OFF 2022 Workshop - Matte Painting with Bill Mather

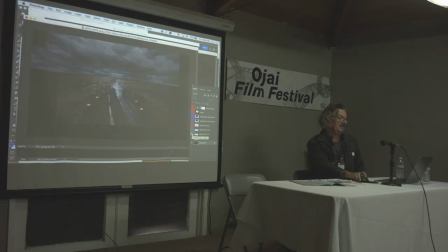(44:59)
Then here's, so yeah they wanted a really dramatic sky. And one of the comments was that we wanted a religious sky.
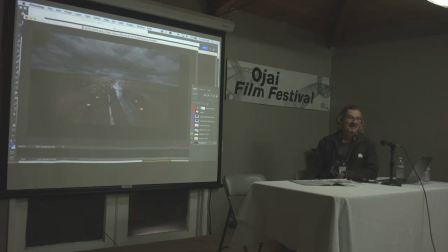(45:14)
And I'm like, I'm not even sure what that means. And it made me nervous. The director said, well, a religious sky. Well, okay, then you have to be able to interpret sometimes what they're talking about but this you know
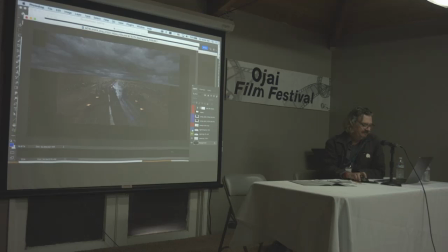(45:31)
very like apocalyptic I guess might be another word and then like I said they wanted lighting lightning so I painted this was without lightning and then this is with lightning so then with special effects
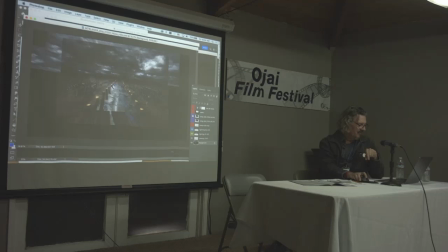(45:48)
those are the people here I'll show you so this is and this is one of the compositing so this is working with a compositor and see how it changes a little bit of my painting so you have to kind of know what they're doing to your paint they're darkening the horizon and everything but i'm giving them this this as my painting
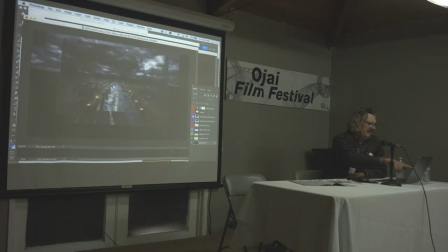(46:06)
and then the compositor sort of as per like sometimes the director's right over their shoulder and they say oh no darken that the horizon a little more and they can put a map there to darken the horizon but in compositing see they're they're adding these streaks of light because that's a moving element.
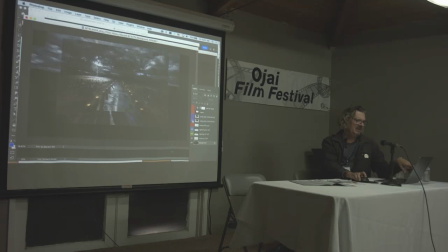(46:25)
The lightning comes out. I mean, I guess I could paint a streak of lightning, but they said, no, we have some, well, sometimes we use stock footage, and they'll overlay the stock footage onto the painting.
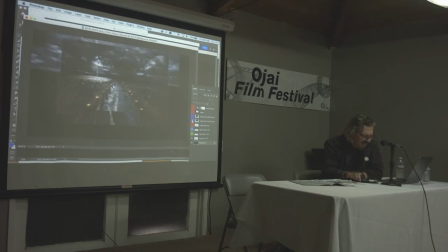(46:40)
So that's one of the composites. They're a version, I can't remember, version 40 or something like that. Sometimes it gets really crazy. they they'll uh they'll go up to you know i like to try to nail things within like three or four versions but compositing
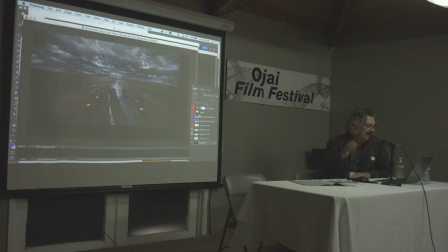(46:59)
can go on and on and get up to like 40 different they do a composite every night and usually there's one render at night um yeah and then also this is like that that this is the crop so it's good to i put a mat on there because for me to
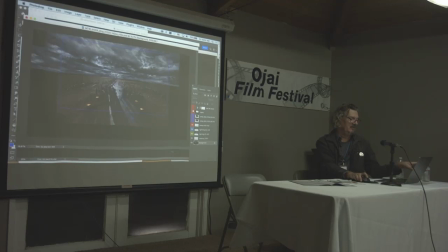(47:18)
evaluate the composition and everything when i'm composing this the clouds like you know wow this is really wide open but no that that's the actual shot and
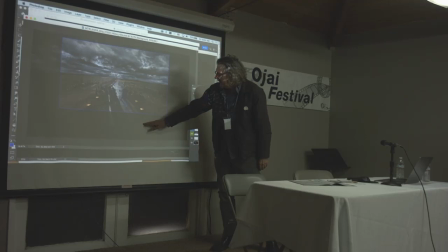(47:27)
actually um i said well when they shot the plate it went all the way down to there i said you know because if this guy is more of the story point can you have to ask if you can tilt up the uh the shot because the director you know they've composed the shot
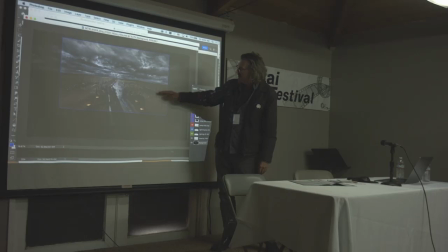(47:45)
in the camera but we do have some freedom to say okay if I move this up because I'm going to be painting the sky anyway so they agree they said yeah we can we'll bring the framing up that much so we get more sky in there
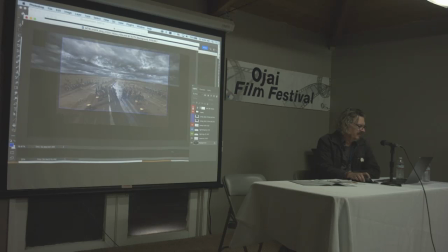(48:01)
and once again see checking black levels there's that one cloud that was getting a little bit dark but it's still not it's still within the range of black levels okay so that's
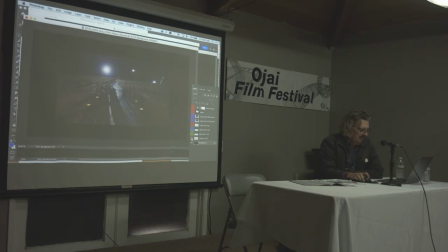(48:20)
when you have to paint out you know a big light and then also it's like well we have to make it you have to okay well where's that big light coming from because there's
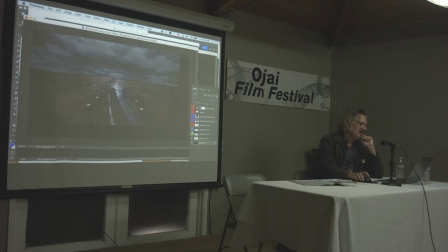(48:34)
huge shadows from the live action so I was trying to get a really bright spot on the horizon and I mean, there's only so much you can, they're like, okay, yeah, well, they put a lot of rain and everything, and it's fantastical anyway, it's these two gangs that are having this big battle.
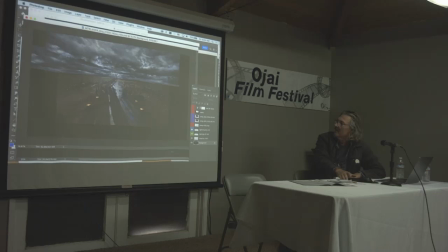(48:55)
So, yeah, so actually, when the lightning hits, then the lighting makes a little more sense for those long shadows and everything.